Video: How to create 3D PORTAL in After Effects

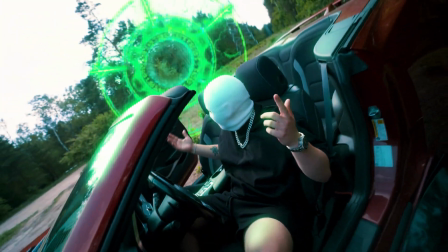If you want to learn how to create portal 3D effect in After Effects, follow along my steps.
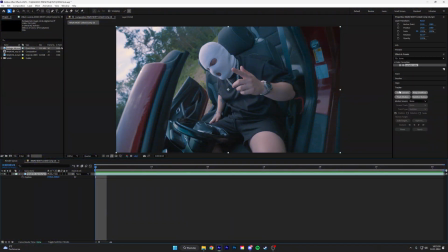First thing you got to do is track the camera. The next step, create the camera and then put the portal in After Effects. I'll link it down below for you guys. Make a 3D object. So it is tracked right here.
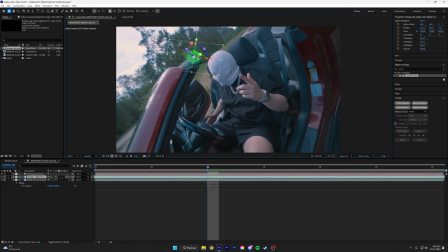And then we're going to put it whatever you guys like. I'm going to put it right here and then scale it up.
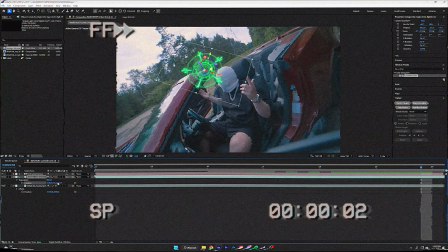just match it to your footage. Let's put it maybe a little bit further.
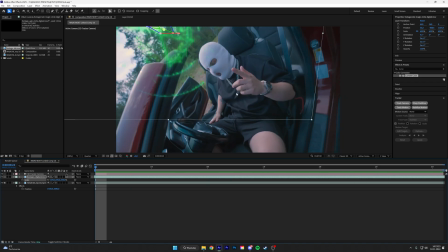Once you got it, how do you like it? Next thing is rotoscope our objects. So duplicate the layer and then double click it and start rotoscoping.
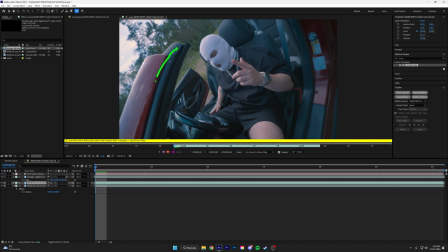Hit the brush thing and then rotoscope it. Alright, once you rotoscope your subject hit the freeze, alright cool we got it.
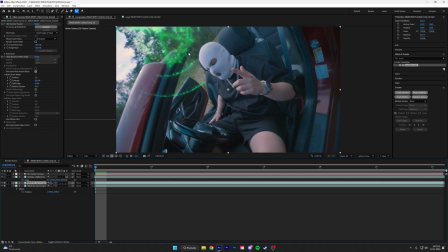Next thing is to smooth it up real quick and also put this above the portal and then play with the feather so it looks nice.
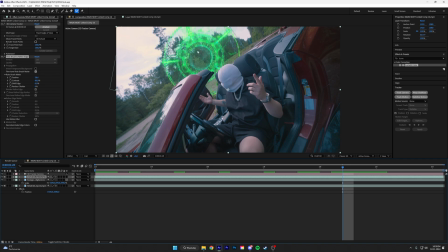So next thing is to blend the surroundings to the portal. so we are going to make the subject glow.
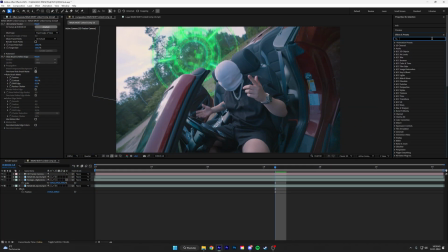I'm gonna use the Sapphire Glow and then change the color to the portal, change the threshold.
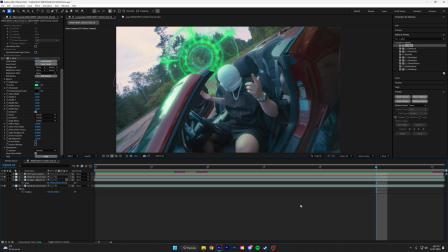Now it's more blended and we can put a Gaussian Blur to a portal.
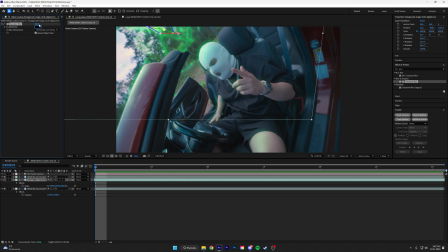We can keyframe the blurriness so it's more out of focus and then it's more in focus so put it like 10 keyframe it and at the end do like 2
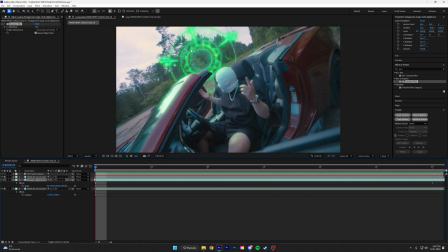so it more realistic right here next thing we're gonna color
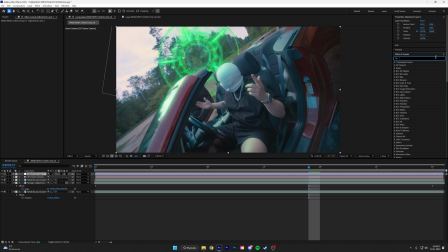grade the footage make an adjustment layer add a Lumetri color and
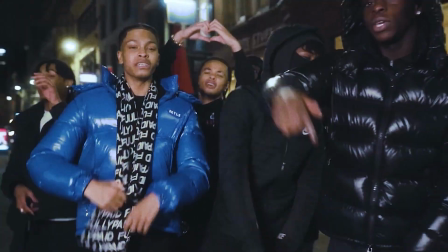I'm going to be using lots for my only one pack I'll link that guys for you in description I think that look nice
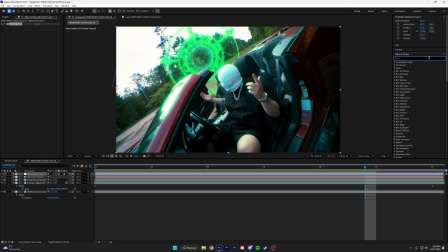I don't think I have to change anything we can add also a grain so add grain put it to final output and then I'll put like 1.1.6 I think we're good
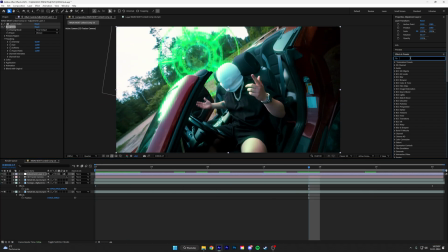and then to finalize it we can put a SMB over it and then put the crane under the SMB and
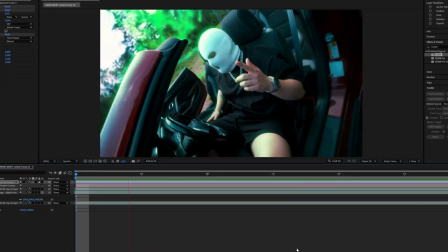there we go guys this is how we create a 3d portal in After Effects I hope you guys learned something and see you guys in the next one